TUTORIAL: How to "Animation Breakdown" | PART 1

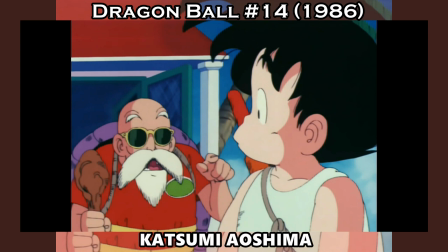(3:57)
Yes, they absolutely have. ever since 1996, starting with episode 14,
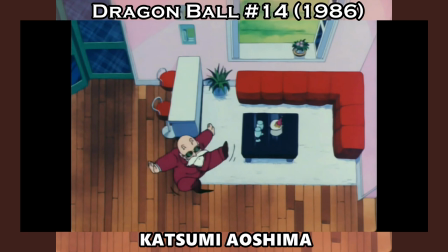(4:04)
the official debut of the very first solo supervisor, freelancer Katsumi Aoshima,
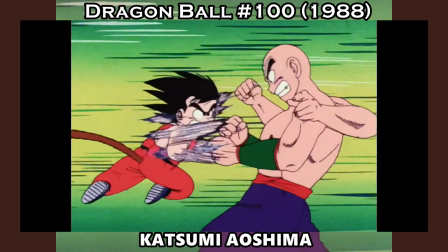(4:09)
who fulfilled the majority of his episodes alone up to late Piccolo Daimawank.
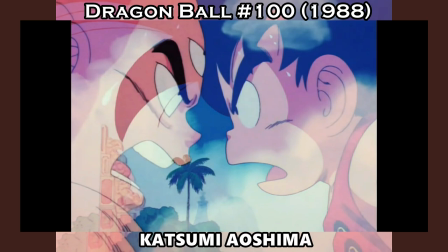(4:14)
Even though his actual debut was as a mere key animator in the 8th episode, the fully outsourced first series,
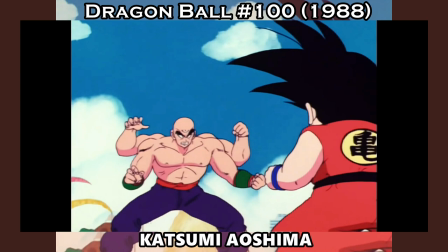(4:21)
the comedy prequel Nobody Lost, found this contribution absolutely necessary to hold their production together.
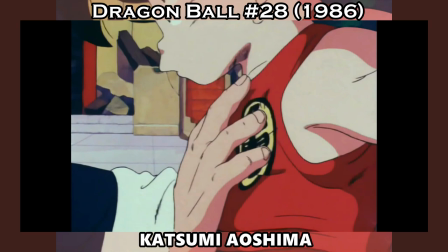(4:27)
In fact, it wasn't a rarity to spot him in crucial moments, such as the beginning of the 21st Tenkaichi Budokai arc,
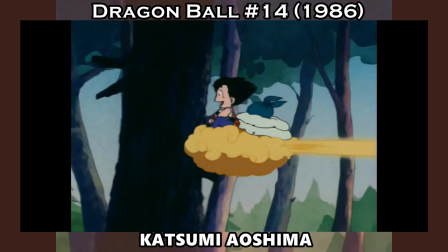(4:35)
the final clash between Goku and Jackie Chun, or Tenshinhan firing his Kikouho in the 22nd Budokai.
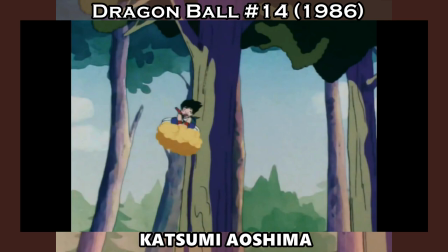(4:41)
His debut is quite promising, featuring a substantial montage of Goku riding his skin tone, which I'm not going to lie, made me suspicious,
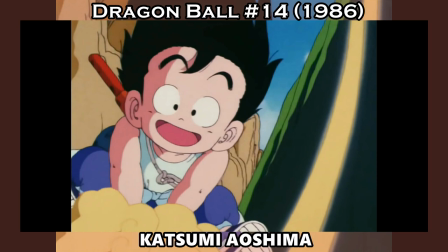(4:49)
since I used to believe for a moment he wasn't that alone after all.
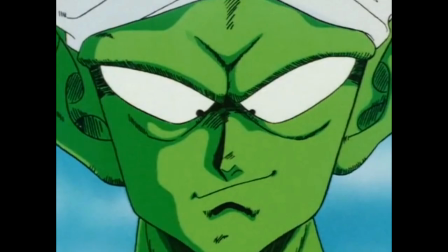(4:53)
But then, remember, supervisors initially had to follow the source material as thoroughly as possible, so nevermind.
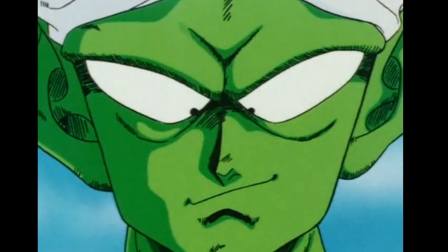(5:00)
Aoshima is mostly regarded with nostalgia by the fandom, maybe because it's like a lost Studio Junio member,
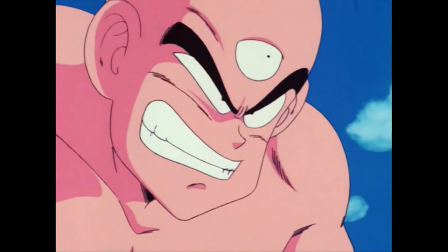(5:07)
with eyelines resembling softer Maeda-esque memories and thick eyebrows everyone always seems to enjoy.
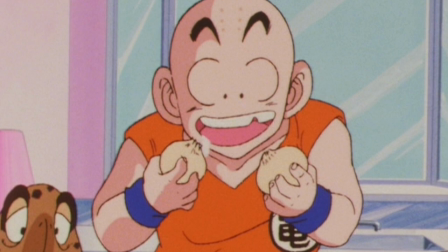(5:13)
Still uncertain about the meaning of his misting tooth, especially on Kuririn.
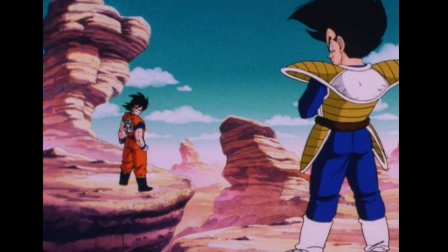(5:18)
You always encounter someone who still wonders why he didn't supervise anymore upon episode 30 of Dragon Ball Z,
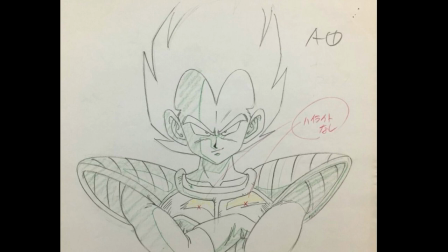(5:25)
as he would only partake in theatrical films. However, if there is one thing I don't really like, it's revisionism.
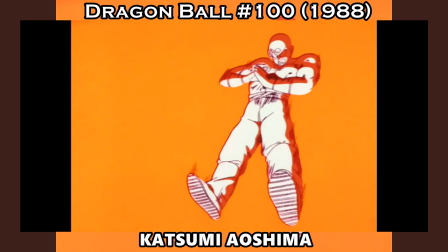(5:33)
Because, in spite of his crucial role, Haoshima had kinda frustrating limits.
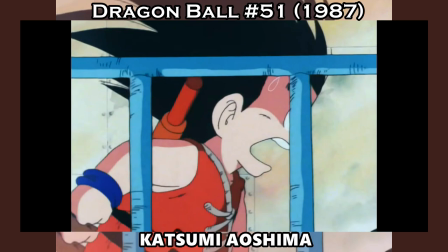(5:38)
I get it, time is a key alright, and the animation process progressed across the years,
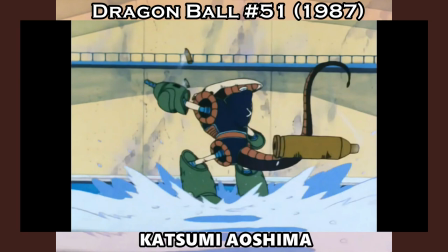(5:43)
but talent is individual matter, and lies outside technology and time too.
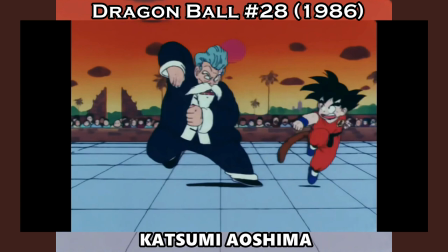(5:49)
His episodes might exhibit some decent action here and there, but his abundant conservativeness definitely diminishes most of his efforts.
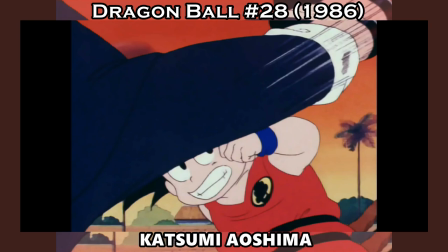(5:57)
While I may understand why he would repeat some of his cuts, it doesn't make me place him on the same level as Iwane or even Yokoyama.
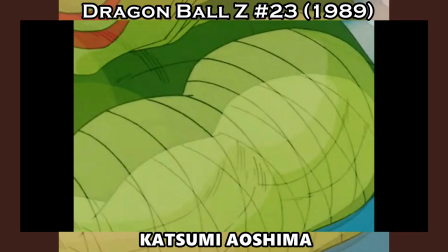(6:05)
Moreover, his material sort of heads a strange way at some point, where he apparently believes adding slow-mo would make his work more impactful,
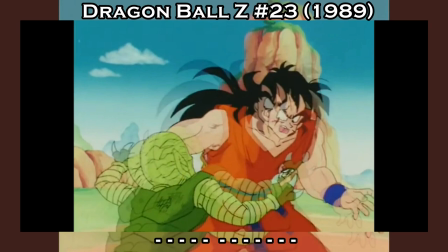(6:15)
not once, not twice, at least a dozen of times,
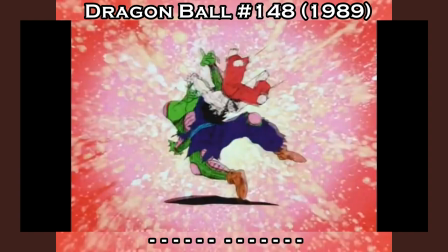(6:18)
to the point that such a device loses its original purpose and becomes very annoying.
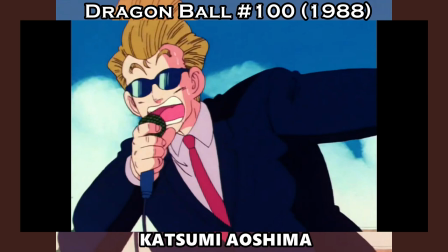(6:24)
So yes, I do have mixed opinions on Aoshima. On one hand, I kinda like his body language and express device,
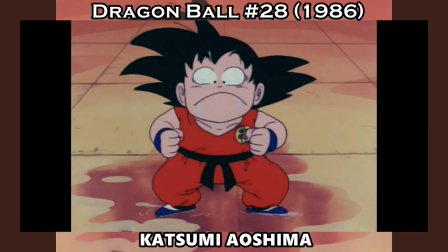(6:32)
but he's not really a masterful action animator, he's more like a quantity artist, including movies, in which he was usually top credited.
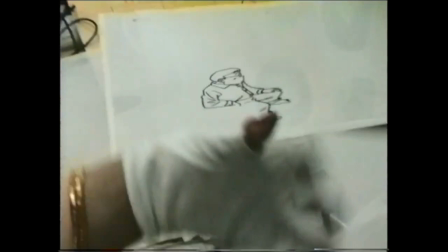(6:40)
And before analyzing the other solo guy, I got to address the elephant in the room.
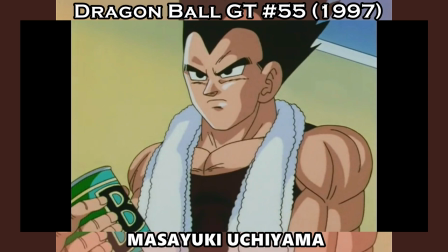(6:45)
Yes, Uchiyama did solo animate episode 55 of GT, a pretty abysmal one as well, which was essentially a clip show,
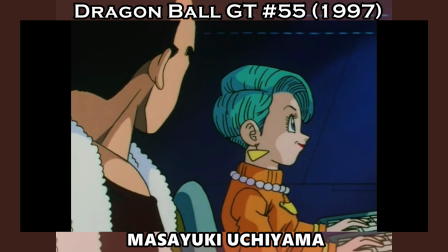(6:54)
with Vegeta explaining how his rivalry with Goku settled down,
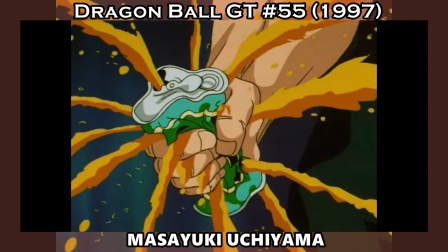(6:58)
which suddenly inflames again once he agrees to become a Super Saiyan 4 with Bulma's bloodswave gimmick.
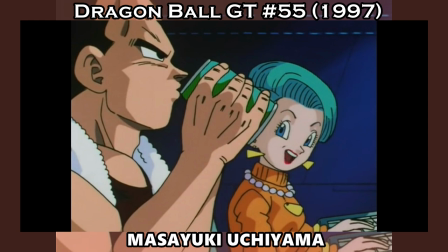(7:05)
Can you see why it was a bump? it was a waste of space,
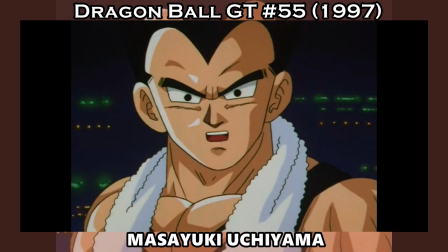(7:09)
it derailed the main character's entire history and Yushiyama not only hit his bottom in GT, but just doesn't fit that role.
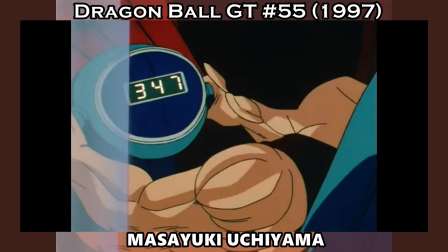(7:18)
I realize why they would release Eclipse Show, but considering how disjointed the Shadow Dragon arc happens to be, I just don't see the purpose of interrupting the story. It was truly a terrible vision.
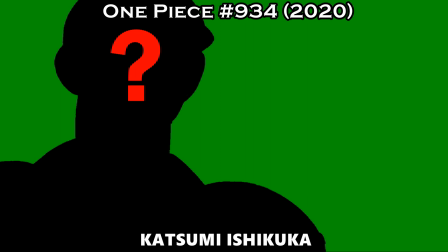(7:30)
Now then, back to another name, possibly the most important toy name to date, I dare to say.
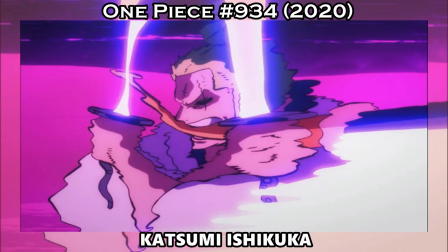(7:35)
If icons like Katsumi Shizuka and Naotoshi Shida can serve as heavy finishers,
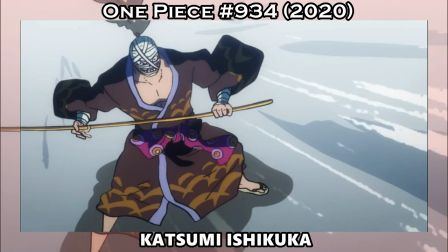(7:40)
it's also thanks to productive people like him, as no matter which product he is in, he will always warrant his contribution at its fullest.